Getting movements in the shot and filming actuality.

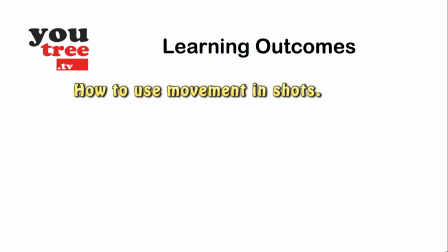In this lecture, we will look at how you can use movement in your shots to increase your audience interest in the story. Your camera is the eye and ear for your audience to enter the world of your story.
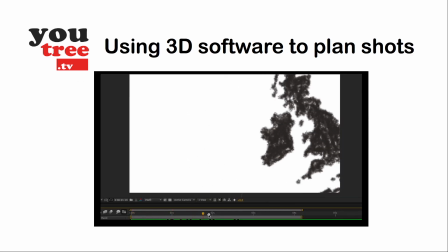It is the guide through the world you are exploring. As I am constantly working on short or long projects, I like to add movement into my sequences.
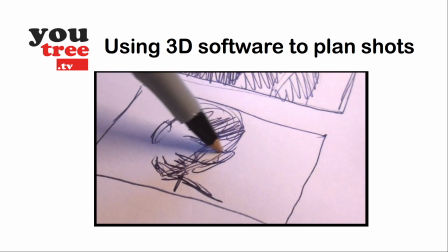To pre-visualize what various shots can look like, I will do an initial storyboard.
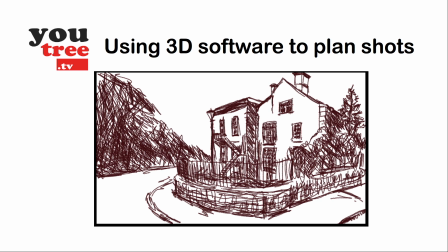For some sequences, a static image is not enough, so I use 3D modeling and animation packages to try out a range of moves.
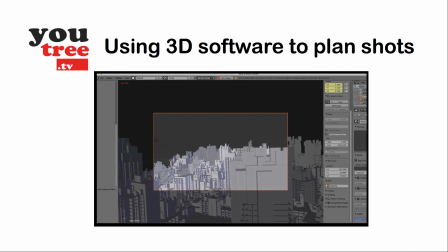The software I use includes an open source package called Blender 3D,
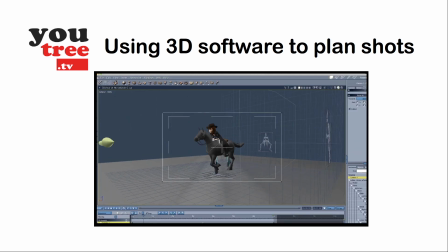Carrara Studio Pro for setting up scenes and animating characters,
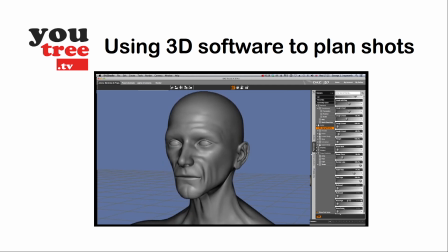and DAZ Studio Pro to set up pre-designed character models that I can shape into virtually any character I choose.
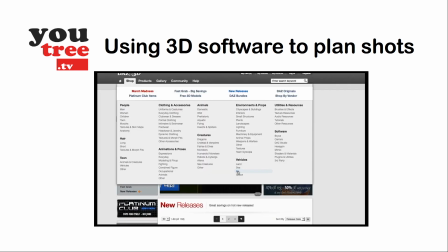DAZ3D.com also has a wide range of characters, vehicles, buildings,
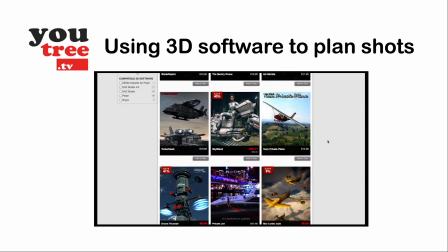landscapes and props which are fairly inexpensive and can quickly build up into a very useful pre-visualization studio.
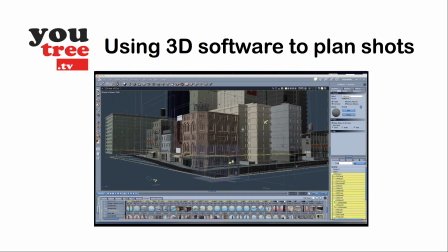Initially, it can take a bit of time putting everything together, but with a bit of practice,
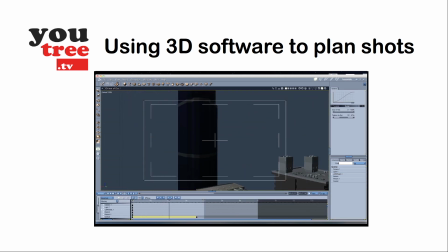setting up shots can be fun and make your live action films look interesting.
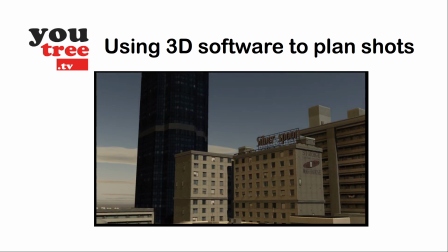Once you have completed the pre-visualization in a 3D package, you then have to put the ideas into practice.
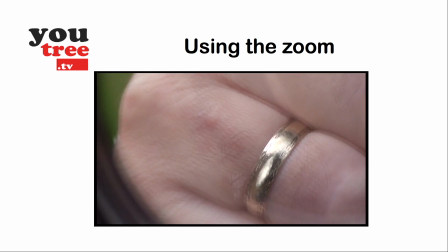Most cameras have a simple zoom facility which can allow you to reveal subjects initially hidden from view by zooming out.
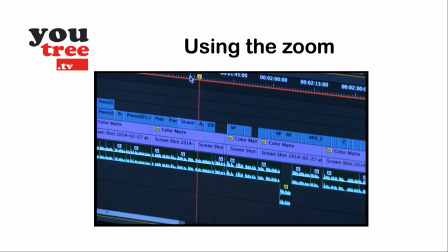Or you can look over someone's shoulder and zoom into something that they're looking at. With the camera on a tripod, stability is added.
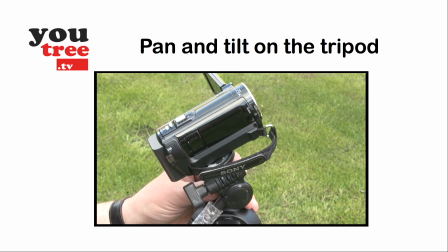But also, the mount allows you to pan and tilt. This can be useful if you are following the action as it moves past the camera.
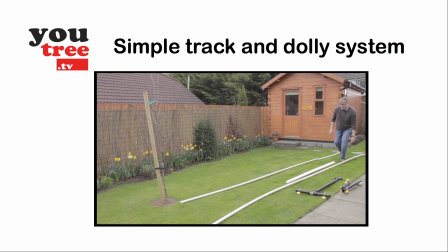On a recent film, I needed a track and dolly system. Though outside my budget to buy one, a simple trip down to a local hardware store allowed me to get 42mm plumber's tubing to build a simple system.
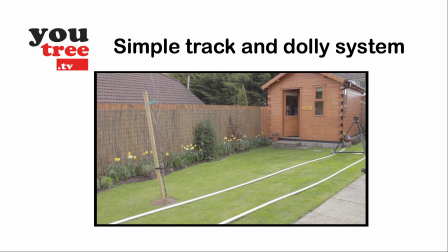I then strapped my tripod to the dolly and was able to track down 24 feet or 7.32 meters.
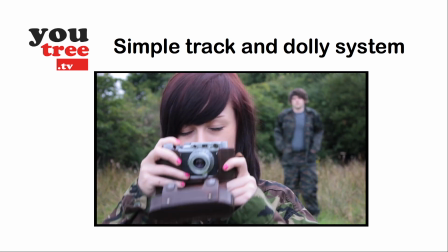This basic system made for some interesting shots.
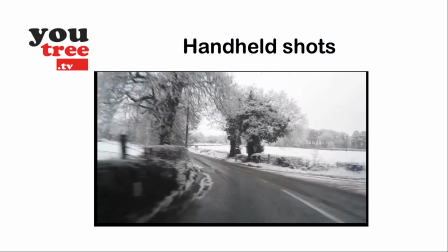Handheld shots bring a lot of movement to the scene, implying that the camera is in the thick of the action, so it is often used in documentary production.
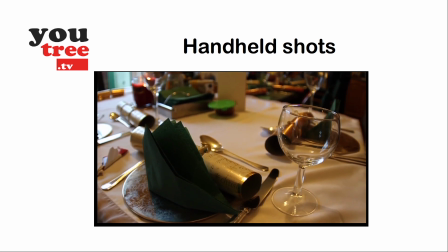It is a useful technique for capturing actuality,
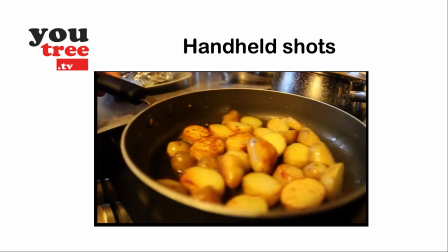but again has to be planned in the mind of the camera operator so that appropriate sequences can be cut together later in editing.
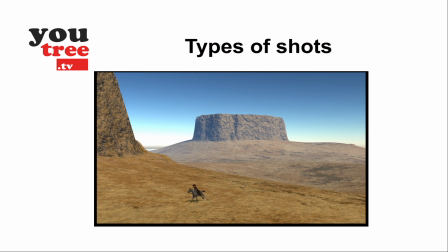So it is important to think about capturing establishing shots to set the scene, medium shots to show who is there,
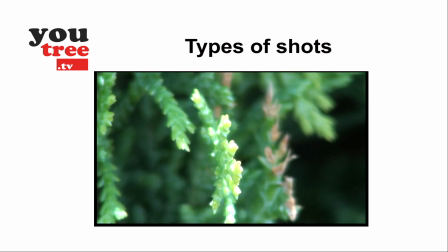close-ups to add detail on objects used, and expressions of people's faces within the scene.
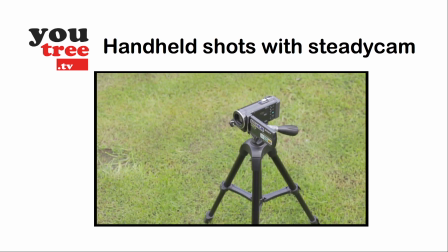A simple way to stabilize a small camcorder or mobile is to use a small tripod.
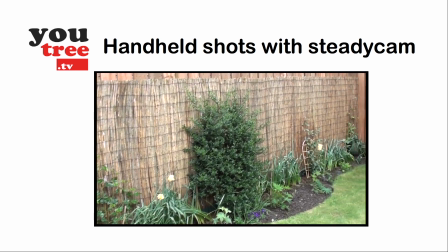Undo the locking screws and hold the tilt handle and legs. The weight of the tripod will help to keep the camera more stable, as you can see from the example.
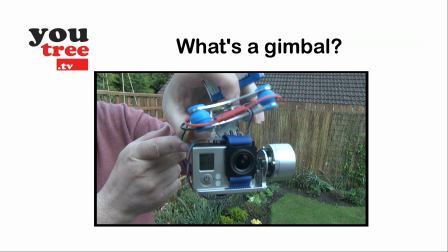A gimbal is a pivotal support that allows an object to remain horizontal when the surrounding structure is in erratic movement.
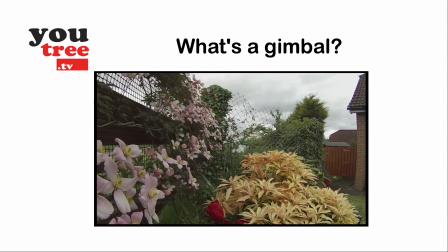For video production, gimbals are used to smooth out movements, such as when a camera is attached to an aircraft.
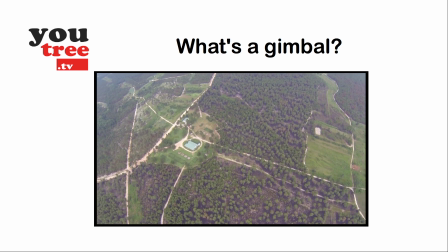If the camera was attached without a gimbal, the vibrations of the aircraft would make the images unusable.
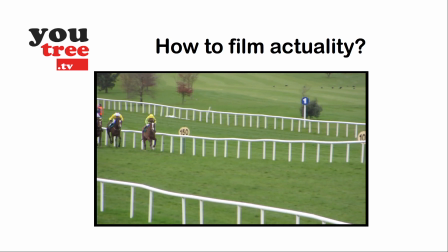Actuality, in terms of video production, is recording pictures and sounds of events as they actually happen.
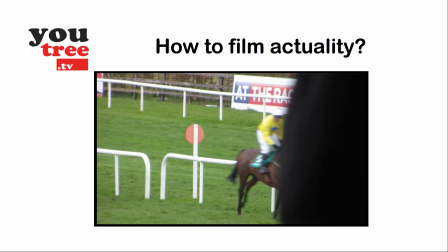So, for example, recording a birthday party, a wedding, a dinner party, granddad digging the garden, or someone baking cakes.
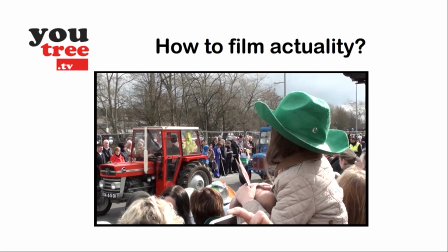There are endless situations that you can film. Quite often they are spur of the moment when you are ill-prepared and it is spontaneous. However, if you have learnt a range of shots that you know will edit together into a sequence,
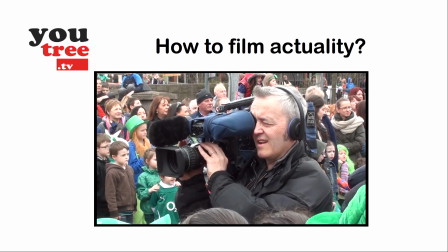then such situations can become easier for you to record. The key thing is to count in your head how long you hold the camera in one shot before you move to the next area of interest.
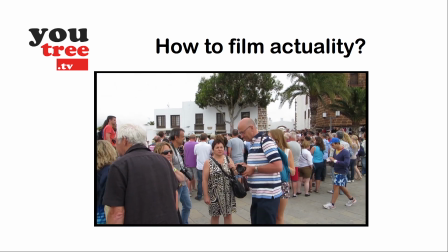Remember, the camera is not a hose. It needs to be held static so the audience has time to look.